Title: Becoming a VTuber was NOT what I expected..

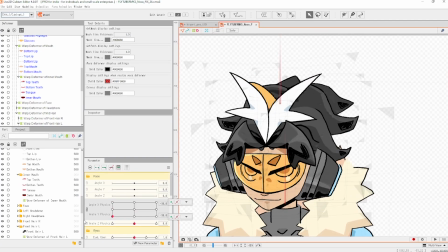245s
Out of everything, this was the most time consuming for me and took the most amount of trial and error just to have it not look too weird and have a good sense of motion.
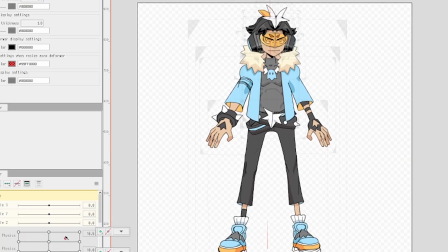252s
Next on the list of things to do was to make the body and fur match his movement too, and add the ability to tilt my head and body.
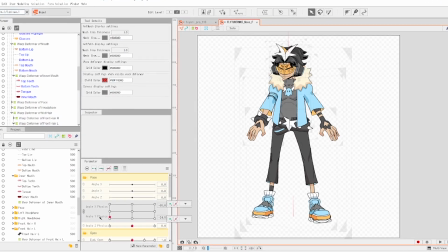258s
During all of this process, there was so much trial and error, restarting, not keyframing things correctly.
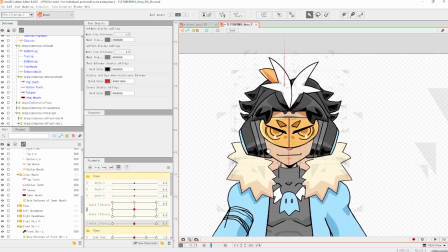264s
There's just a huge learning curve to this, but after a couple of weeks, I was getting the hang of it. At this point, it's almost done.
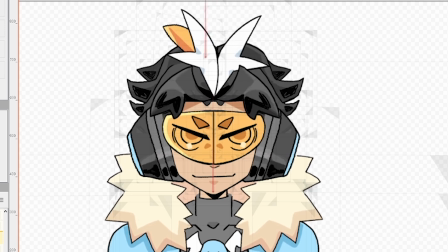270s
I just had to add the physics. Basically, there's like a physics engine, and you can tweak certain aspects of your model to use those physics.
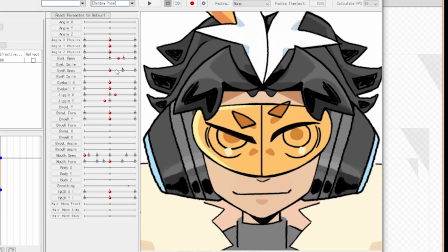276s
I used it in my eyes opening and closing to give it a little bit of spice, and of course in the hair and fur movements.
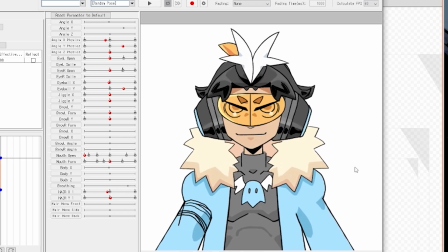282s
The strongest amount of physics was used mainly on the 2 hair strands in the front. And after a month of struggling and wanting to quit like 7 separate times out of frustration, I
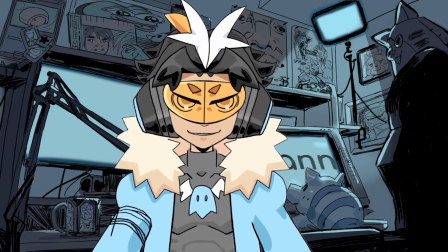291s
finally had something I was happy with and could display the amount of emotions I wanted.
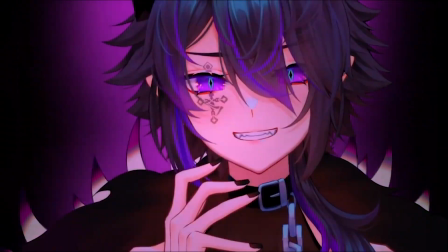294s
Of course, it was missing all the bells and whistles that make a lot of VTubers special, like special animations and transformations, bunch of expressions, hand movements.
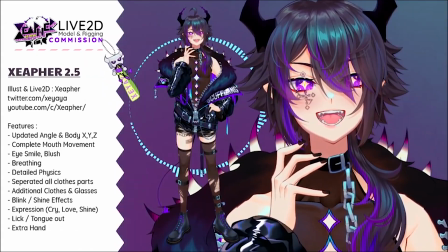303s
I think just getting a working model that could display the amount of facial movements I was happy with was plenty for now. So something that can elevate a VTuber model from live 2D is that you can use your iPhone's facial tracking chip to help out. You can use something like the Android and NVIDIA graphics drivers too, but from what I could tell, iPhone's face tracking seemed to be the best right now. You could also use VBridger to make it even better, but since I didn't have that many parameters set up, it wouldn't benefit me too much. But yeah, basically the facial capture ends up looking really nice with the setup I had, so I was really happy with it.
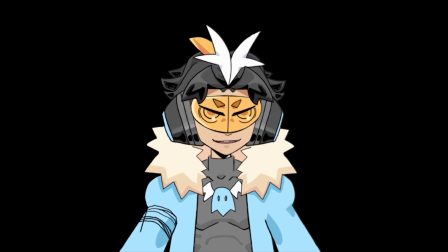333s Testing. Oh, it seems to work. Very good, very good. You love to see it.
In total, it took about 30 days to learn the software and rig the model.
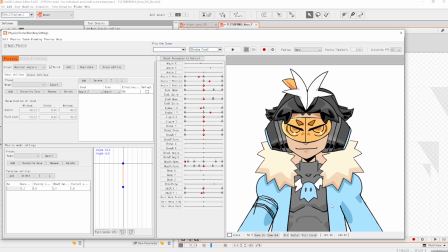342s
As tough as it all was, it was cool to now have all this knowledge on the software, and it'll be fun to learn even more about it in the future. Well, that was a lot of effort.
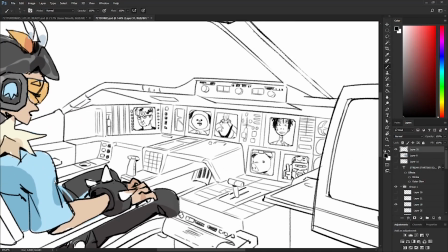350s
Am I done now? Can I debut? Nope, this was just the start. I had so much more I wanted to do to make sure my VTuber debut was something special.
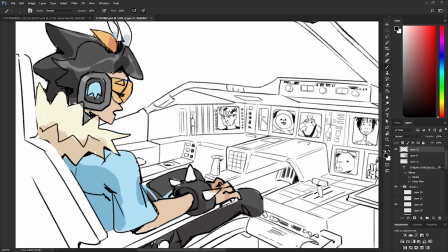357s
Next thing I worked on was the brand new starting soon screen. I wanted to be inside what I called, I don't know, the fly ship, something like that.
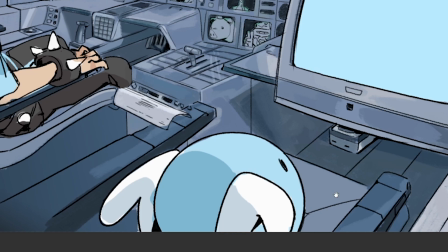363s
It's like an airplane. Anyways, I wanted to be in there with my little mascot Floopy, and in perfect fly-in fashion, I'd be asleep at the wheel.
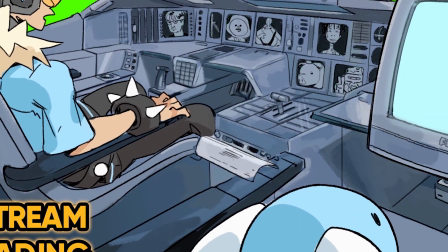369s
I didn't want it to seem too static, so I animated it a little bit on a loop. I painted the inside, and there was two other things I wanted to do with the environment.
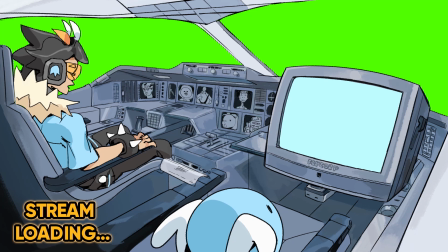378s
As you can see, there's a giant CRT in front of Floopy. Well, I wanted to put a chat box in here.
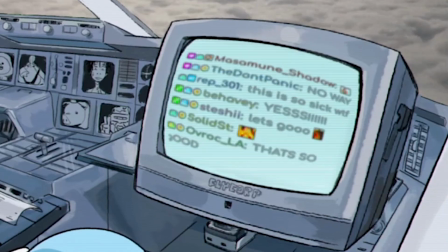382s
With some filters and plugins, I got it to twist and bend the right way to make it seem like it was inside the CRT. I don't know, I just thought it would be fun. That's usually my thought process for designing anything. Just, is it fun?
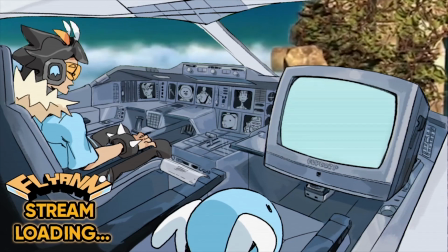392s
Last thing I wanted to do was put a green screen behind the ship's interior so I could put any video behind it.
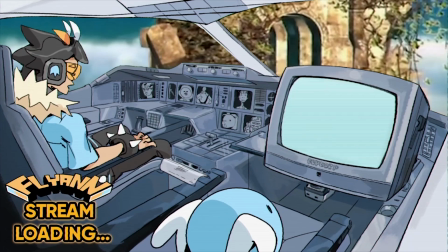397s
So basically what I did was put almost 2 hours worth of random videos that made me look like I was flying in it.
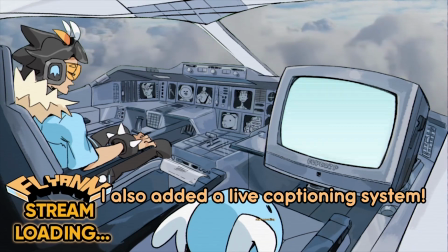402s
So clouds, Kingdom Hearts gummy ship, Subway Surfer, you name it. This way my audience would have something new to look at each stream for the most part.
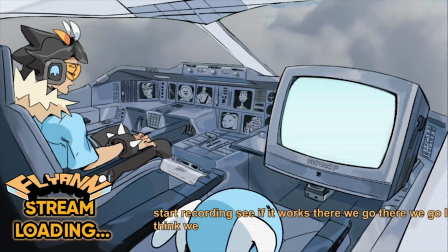409s
And there it was, the intro screen done. This in total took me about less than a week to finish.
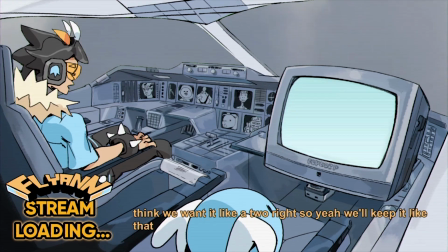413s
But what was next on my to-do list was going to take me much longer.
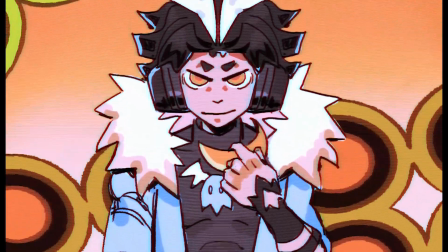417s
So I wanted to recreate the first ever Bleach intro from 2004, but centered around the flytuber and all the memes and references we've built up over the years on stream.
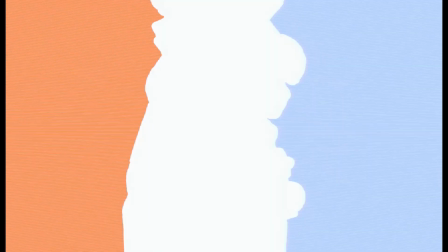425s
At first, I wanted to do this purposefully shittily, you know,
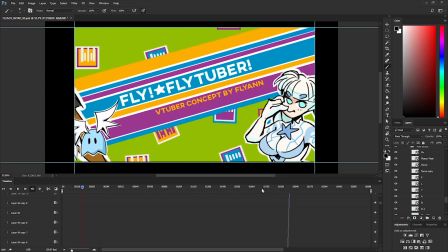428s
kind of a style that's super rough and silly intentionally, but as I got into it and put in all this effort, I was like,
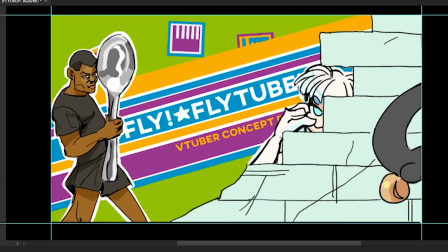434s
well, shit, I'm already this far, I may as well actually make this look decent. So I got to work.
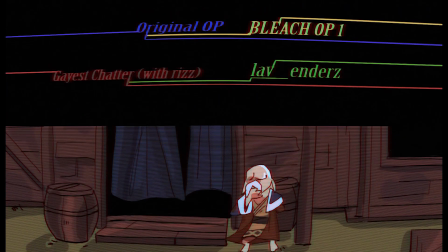438s
Each scene was flyanified, if you will, basically replacing Ichigo with myself and all the little bits and pieces with characters from our extended universe.
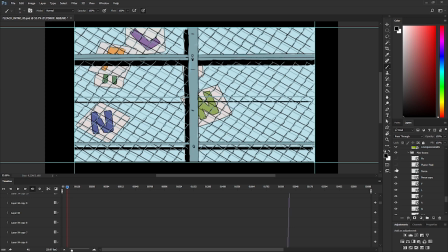447s
This intro may seem simple, but it was deceptively complicated to recreate, especially considering I was animating it all in Photoshop.
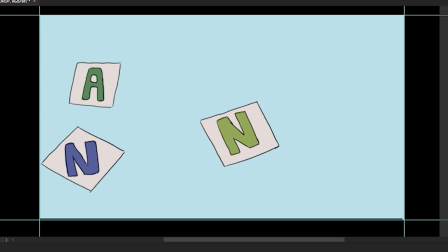453s
I know that sounds crazy, but it's not so bad, and a lot of the transitions and stuff in the Bleach intro could be done in there a bit easier.
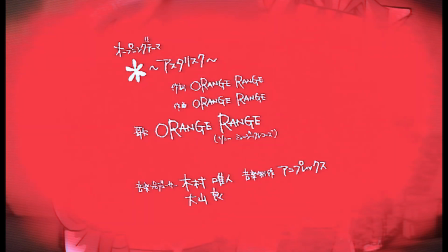459s
I was gonna plop it into Premiere after for some extra effects anyway, so it would be okay. But yeah, there are so many little things in this intro that you might not notice at first.
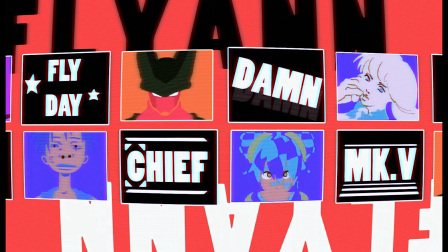466s
That was very time consuming to do. All the little portraits, the things flying around the sky, the different character poses,
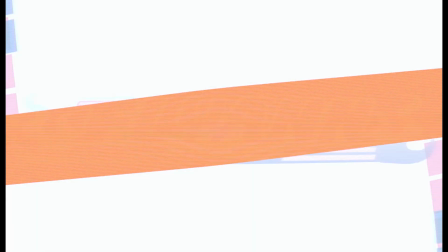472s
it was a lot. But it did mean there were a lot of opportunities to sneak in a bunch of Easter eggs that my chat will see over time.
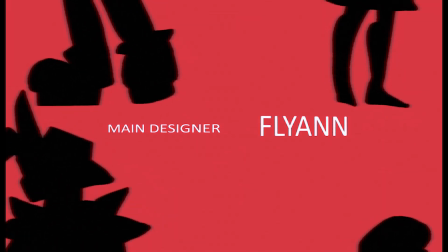478s
Not only did I want to use this in my debut, I kind of wanted to set my stream up in a way where every stream starts with the Bleach intro after chilling in the ship for a bit.
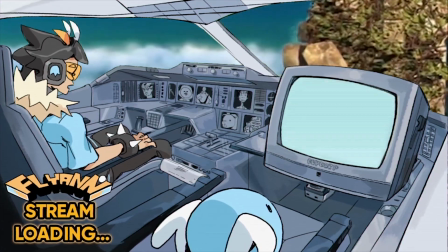486s
Kind of like each stream is a little episode of a show or an anime.
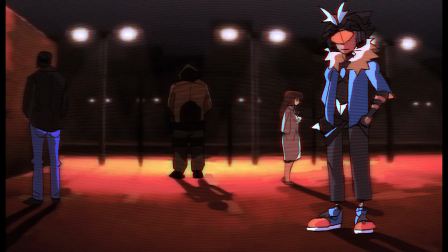489s
Probably my favorite scene from this intro is the one where there's all the characters outside at the basketball court and it rotates between them. I had a lot of fun with that. Another reason why I was okay with spending a lot of time on this was that I repurposed the scenes where I was falling from the sky as my new BRB screen,
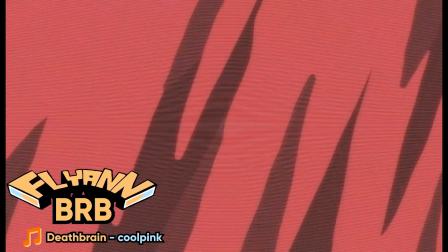504s
and one of the transitions in the intro I ended up just using for the stream transition between scenes.
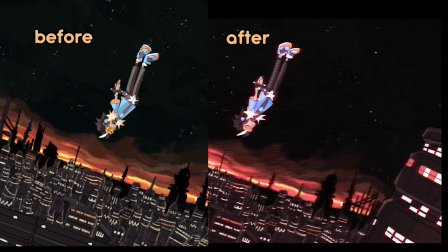508s
After about a month of hard work, I plopped it into Premiere, added finishing touches and filters, and I was done.
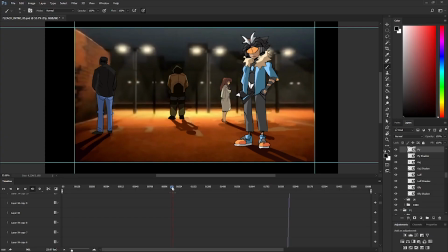514s
The intro and all my other little assets were ready to go. It was time now to create a background for my character to essentially live in.
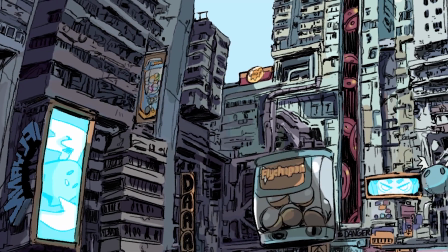520s
I wanted to do something very compact and cool and a little animated, so I went for a very Hong Kong,
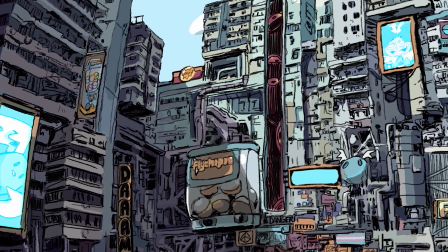525s
Inkopolis, Ghost in the Shell inspired city with moving signs, stuff flying ahead, a giant Gachapon machine.
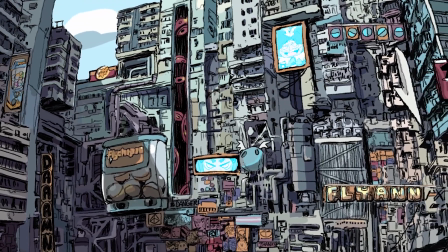532s
I just wanted it to feel a little alive and animated. Honestly, I want to do a lot more with it, but I'll focus on expanding the world the flytuber is in the future.
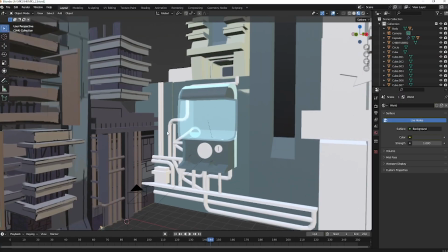540s
Overall, I was happy with the end result. Only a couple of things left to do before the big debut.
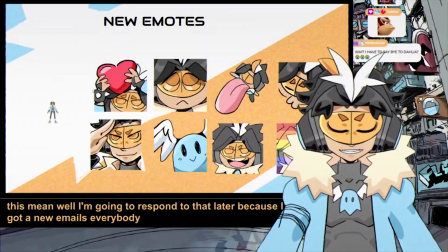544s
I plopped in a new chat overlay, new emotes, sub badges, new panels, hell, even a new logo.
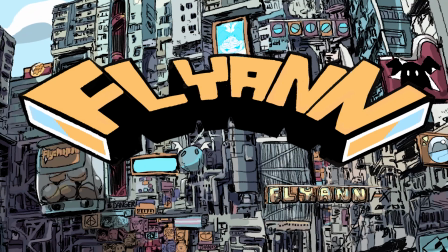550s
And it felt so good having everything put together and ready.
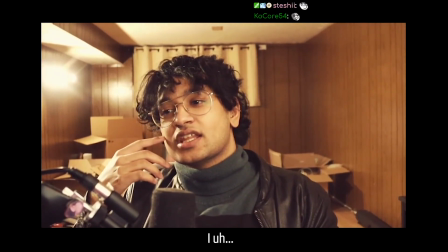553s
The last thing I did was make a video for my community, something that drops before the Bleach intro during my debut as a way to merge me into the virtual realm,
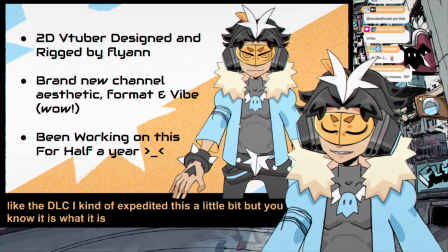560s
and I did a little slideshow explaining all the different things coming to the stream. It was finally time.
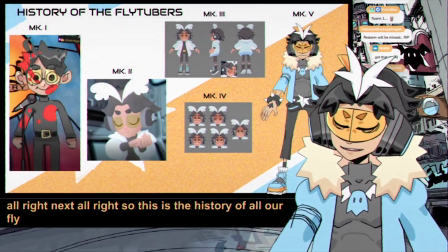565s
I set the date for my debut by dropping a teaser, all while still working on little things here and there. I don't usually get too nervous, but I was very anxious and nervous about the debut going right.
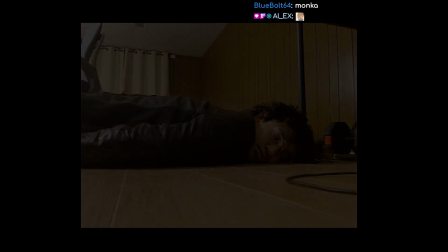575s
To put all this effort into something and it not going the way I wanted,
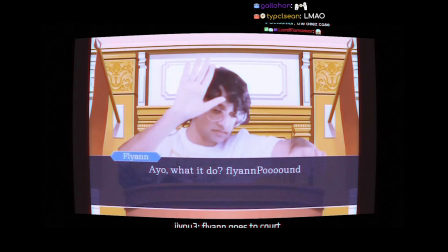579s
it was a looming fear for sure. took about 6 months from the concept of the flytuber Mark V to it being debuted.
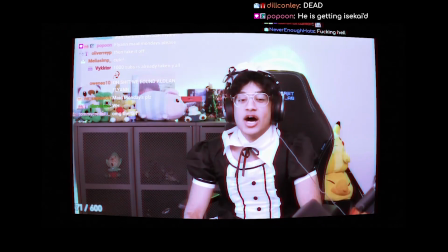585s
I was working on it on and off while doing other stuff, but towards the end I was really focused on getting everything done.
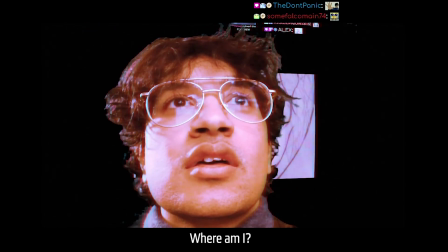590s
And then the debut began. I was so pleasantly surprised that so many people showed up to check out the flytuber and support the reveal.
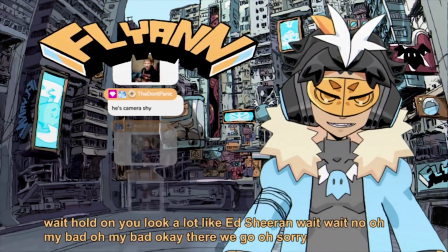598s
It was such a big change, I was afraid people just, weren't gonna like it or weren't gonna vibe with it,
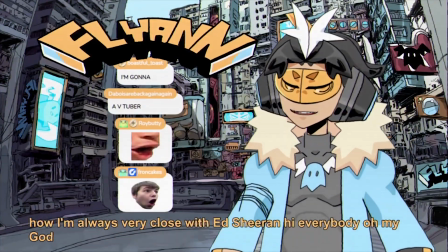603s
but it was cool to share the Bleach opening, the model, the background, everything,
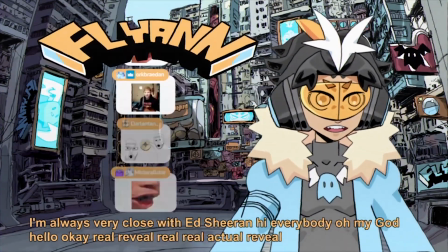608s
and receive a positive reception. It's really something I'm not ever going to forget.
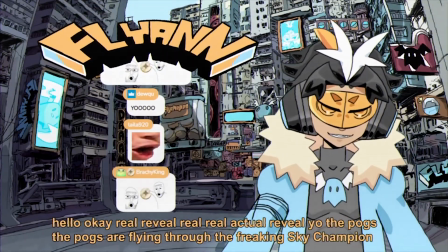611s
Right now, puppeteering my VTuber feels great, and I'm really adjusting to the new virtual lifestyle, but there's so much more I want to do.
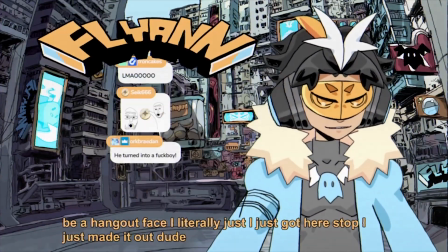618s
I want to create a huge world and a fun and super interactive stream. I'm going to try my best to do that while still pumping out some fun, flying content on this channel.
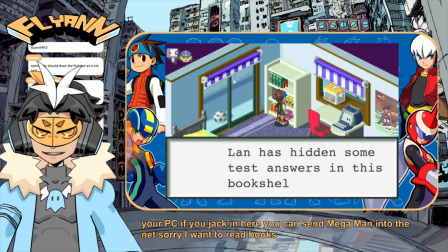625s
I know I've been on hiatus for a while, but hopefully now you see why, and I hope you guys enjoy the journey I took to bring this VTuber concept to life.
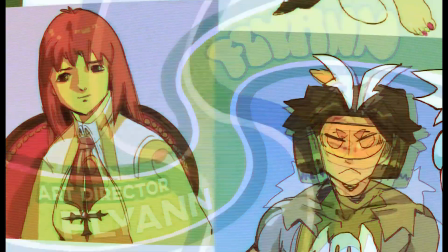632s
I'll see you guys soon, and if you want to see this character in action live, you can always find me at my stream.
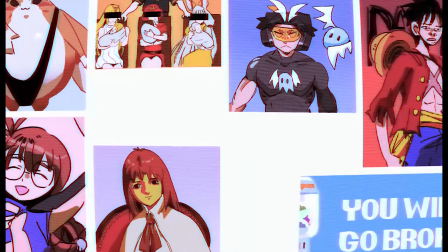637s
See you, Fly Crew.